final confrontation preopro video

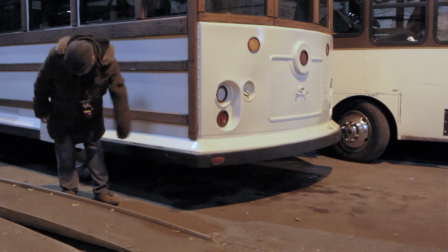And Crowley takes the crown of thorns off his neck, throws it to the ground one more time, and goes after her one more time.
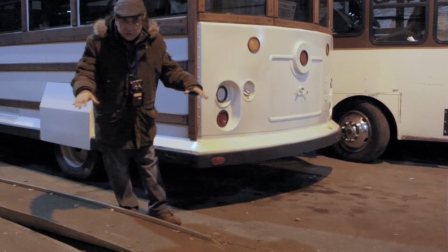But this time, and we have to control this with our lights. Now we're not using any of our lights.
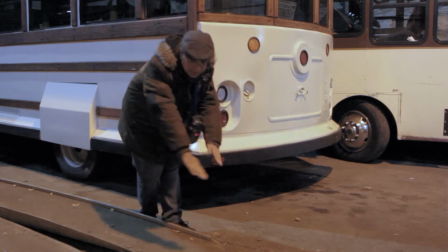There's a line here, exactly in this area, where the trolley ends.
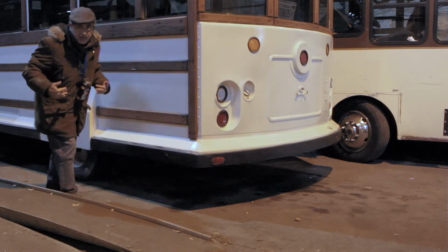There's a line that separates darkness in the shadow from the light coming from the windows, daylight.
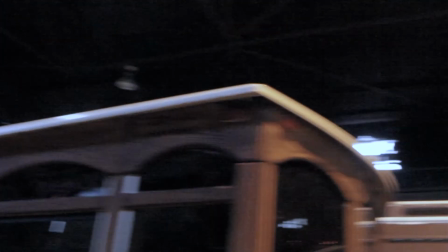The sun is supposed to be on this other side. That's where the windows are.
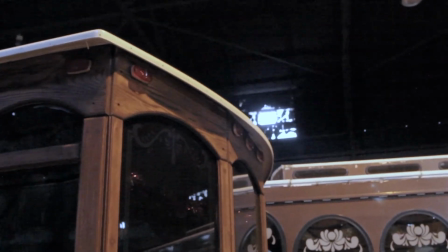So supposedly the sun is coming from the other side of the bus,
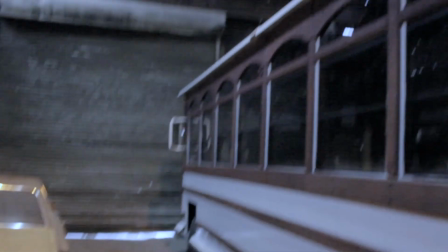which is the reason why all of this is in the shade, but there are some rays of light coming through the windows.
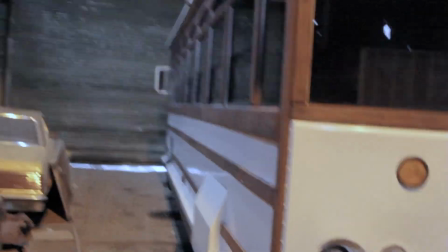And that's also why here on the front, I mean, this is clean.
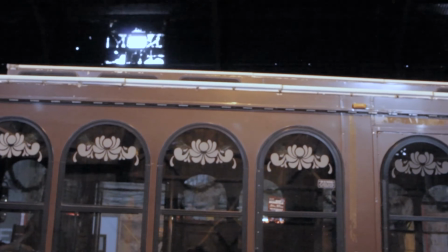This trolley probably won't be here. There will be only one. So this is all light.
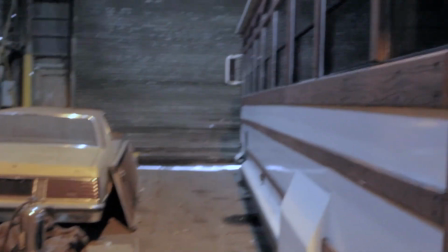But beyond this point, no, it will be dark, the shade of the actual bus.
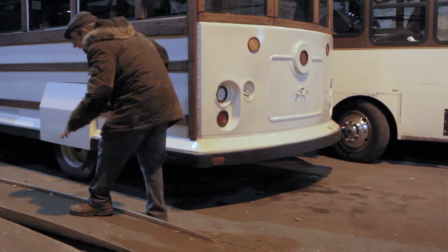So unintentionally, Shelley crawls back into the area where there's still sunlight.
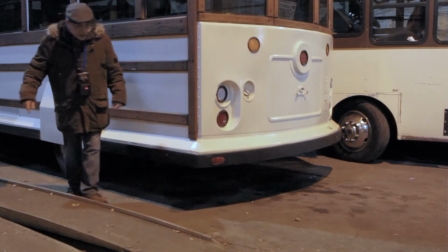And Crowley is going after her, but he stops on his tracks.
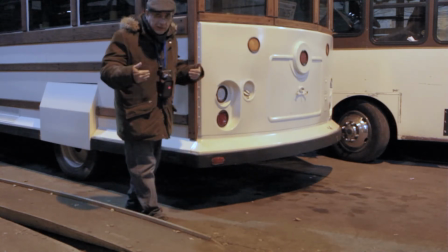He can't move any further than here because there's sunlight over here.
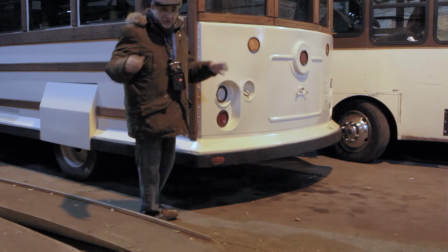That's very important. And Shelley realizes what's going on.
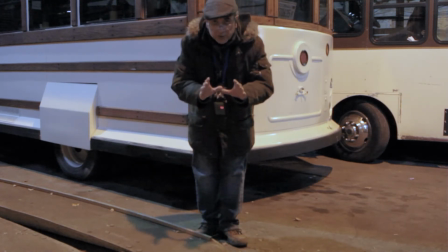We're gonna have a couple of close-ups of her when she looks at the floor, looks at his feet,
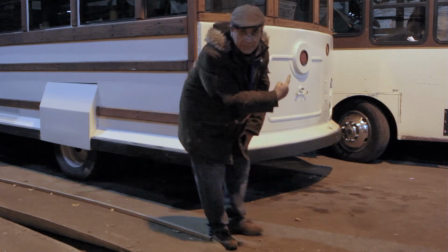that he doesn't move any further, looks up, you don't see it from there, but there are windows there.
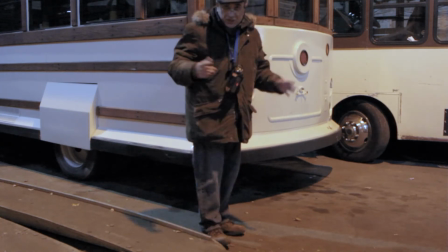We see that there's daylight outside, and she understands what's going on. So this is what happens.
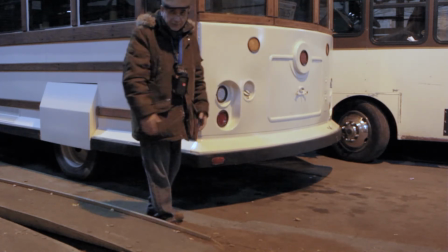When Crowley sees that he can't go at her, and she's temporarily safe, he remembers that Pilar is still over there,
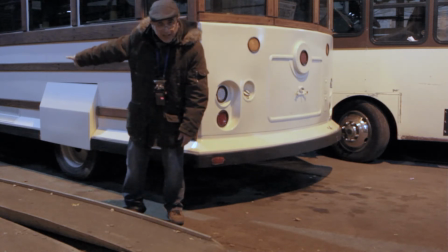and he can do something with her. She's still in the shade, she's still in the dark. So he goes back to her.
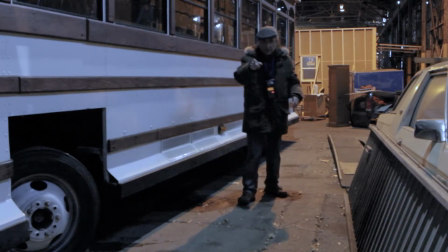So we're back to the cameras again on the front of the bus for this final segment of the fight over here.
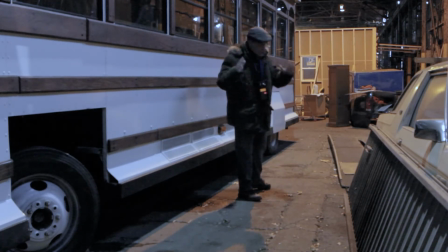And remember, so that you realize where you are, Shelley is here in the daylight.
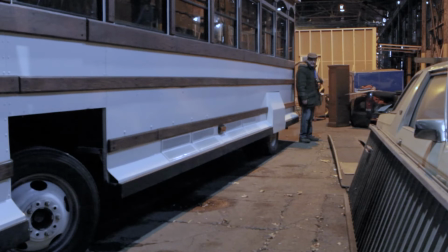Over here, there is daylight. This is in the shade.
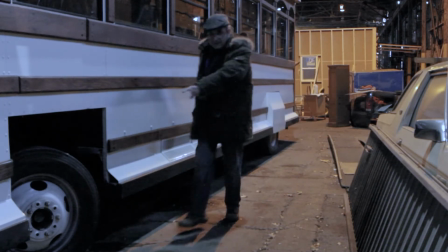Pilar is going to be here by the wheel, still unconscious, or at least that's what we think.
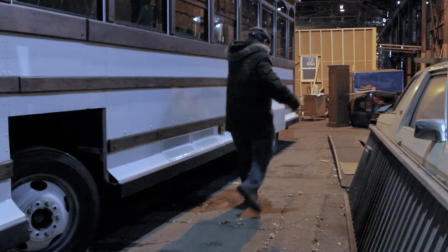She's down here. And Crowley, who was here, unable to walk forward because of the sunlight,
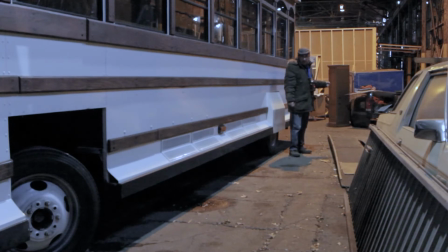will turn around to Pilar and realize that he has something to do with her. So he's gonna start walking towards Pilar.
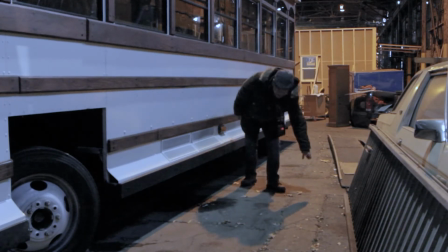The axe that was thrown out before, he will grab the axe from the ground and start walking to Pilar with the axe in his hand.
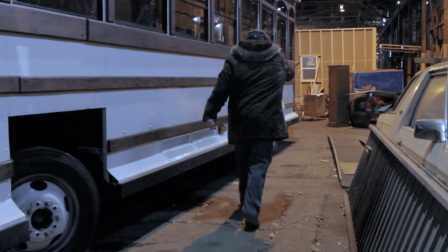All of this is seen by Shelley, who is here in the daylight.
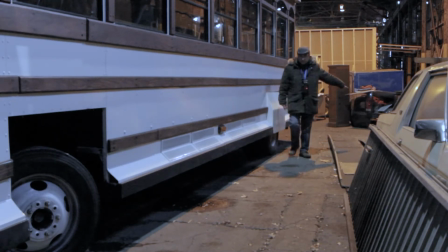And this is very important, especially from an acting standpoint. It's not so much choreography or stunts, but the acting.
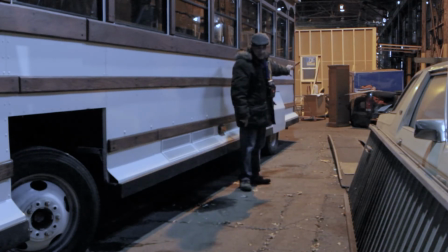She will go nuts, Shelley will go nuts,
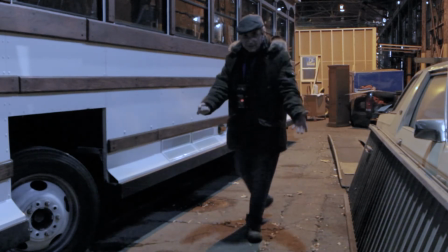because Crowley is using the fact that Pilar is here, unable to defend herself, unconscious.
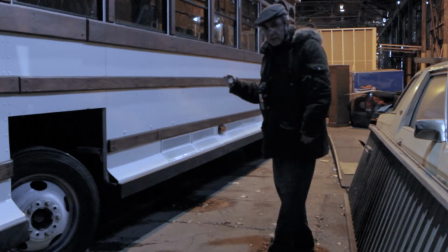He has an axe in his hand. He's gonna use that to get her out of the light.
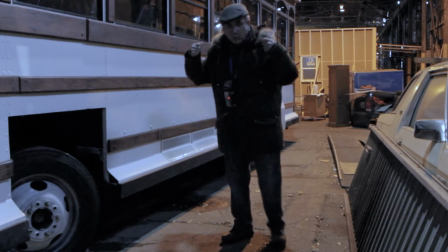And Shelley will start screaming and crying because doesn't want him to do anything to Pilar, and it's gonna offer herself.
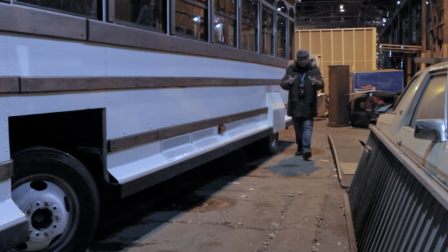It's gonna offer her life to save her. These are the things that turn these action scenes into human scenes.
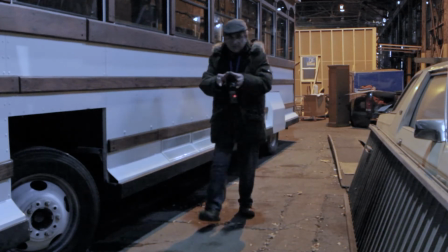Okay, we need to get to the point that we forget this is a vampire movie and this is a domestic abuse
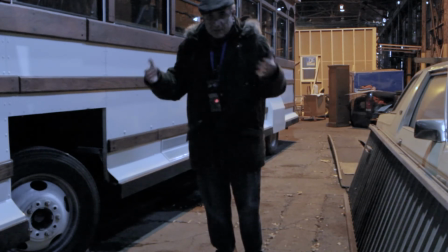situation inside a house when there's this son of a bitch who is abusing these two girls,
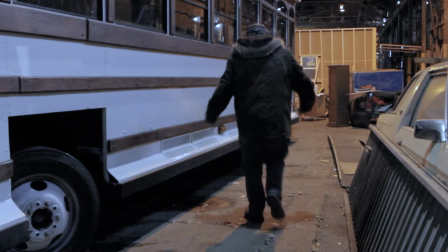these two women, and he's using one to get to the other. So she's gonna start screaming, standing here on the limit between light and dark,
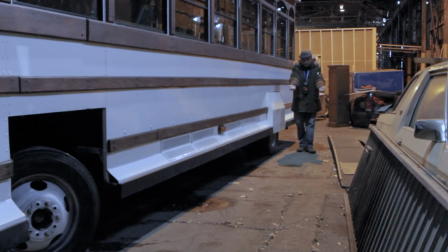and she has blood on her arms, and she's gonna offer herself, take me, don't hurt her, don't do anything to her.
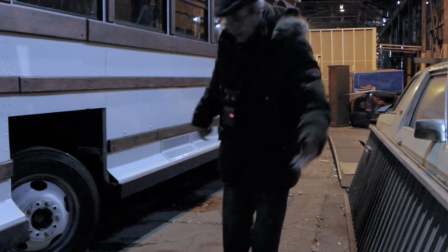While all of that is happening, of course, Crowley is a piece of shit. So Crowley, he has here Pilar on the ground.
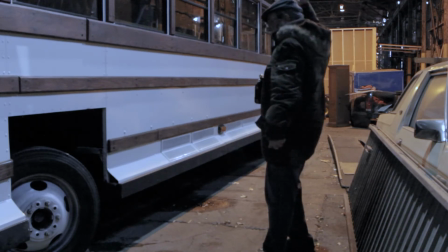He's gonna put a foot on her. He's gonna raise the axe. He's gonna look at Shelley like saying, okay, come get her.
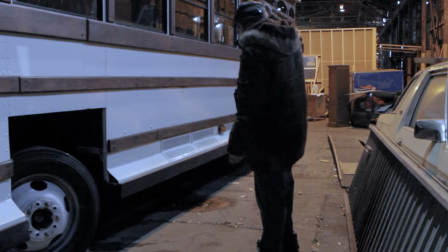Come and get me if you want to save her.